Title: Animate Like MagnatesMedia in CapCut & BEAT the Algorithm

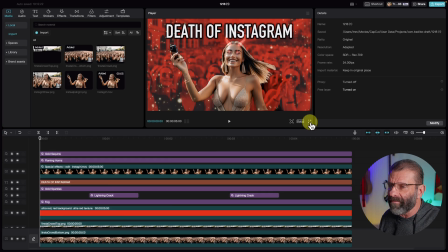I'm going to make it full frame again for you just for a second. She is moving. What? The last thing we need to do to make this complete is add a little bit of sound let's jump into audio go to sound effects
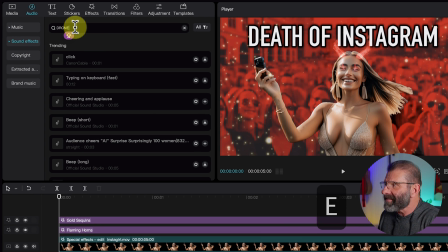and we're gonna click on drone a drone is a sound that kind of goes in the background see if any of these are good uh i think i found one let's try the damages drone
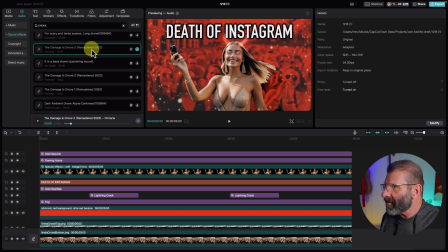that's what we want that's death of instagram right so we're just going to position our plate at the beginning and hit
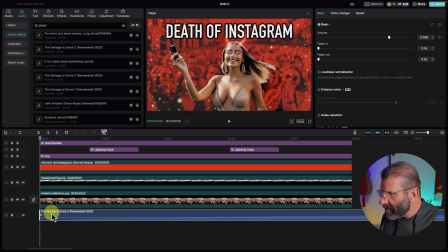the plus sign and as i always do i'm going to trim the front so this starts much sooner.
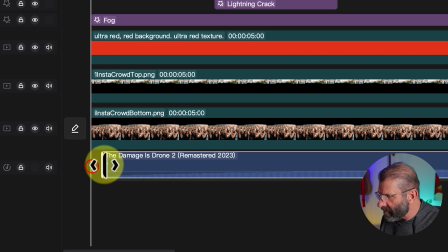Drag it over and I'm going to drag this little guy to the right so that it fades up a little bit in the beginning and isn't abrupt.
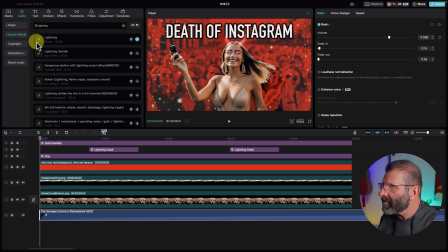And I'm going to find a lightning sound effect. Let's try this guy. Sounds like lightning. Let's drag this guy down there. We can actually time this. Like I can see the lightning here.
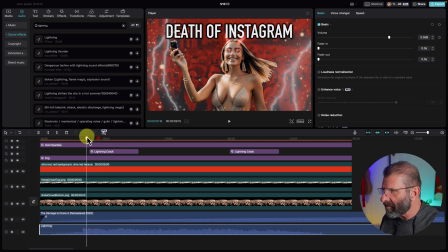I can see where the crack is and I'm going to just position this guy so lightning strikes at the same time we see that.
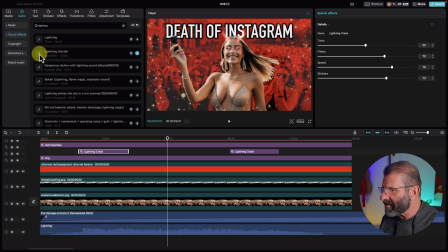Let's add one more lightning. I'm going to just hit plus and see where he lands.
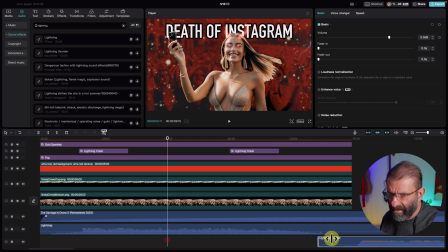And I see that this guy has a big lightning strike here. So I'm going to drag this here and find this second lightning crack there.
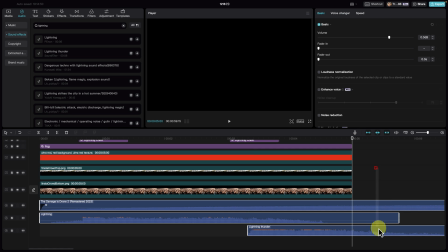And it'll sound a little different than the first one. And I'm just going to cut these guys, highlight all of them, hit Command-B on a Mac, Control-B on a PC, delete them.
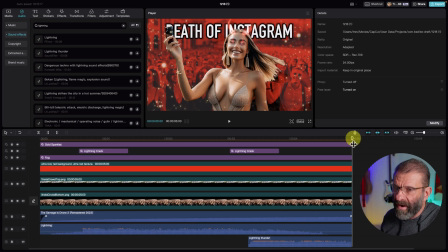You want to see it? I'm kind of curious how it turned out. Now we're going to drag our playhead to the beginning of the timeline so we can watch this whole thing.
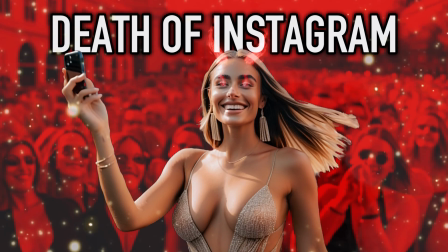You gotta admit it, that was pretty cool, right? If you think it was cool, type cooltrev in the comments below for my self-esteem because that's my only reward for doing this stuff. Just positive feedback from you guys. And if you want to give yourself the gift of being a beast at CapCut, just go to mastercapcut.com or click on this link right here. This course will, it'll, it'll, it'll completely change your life, bro.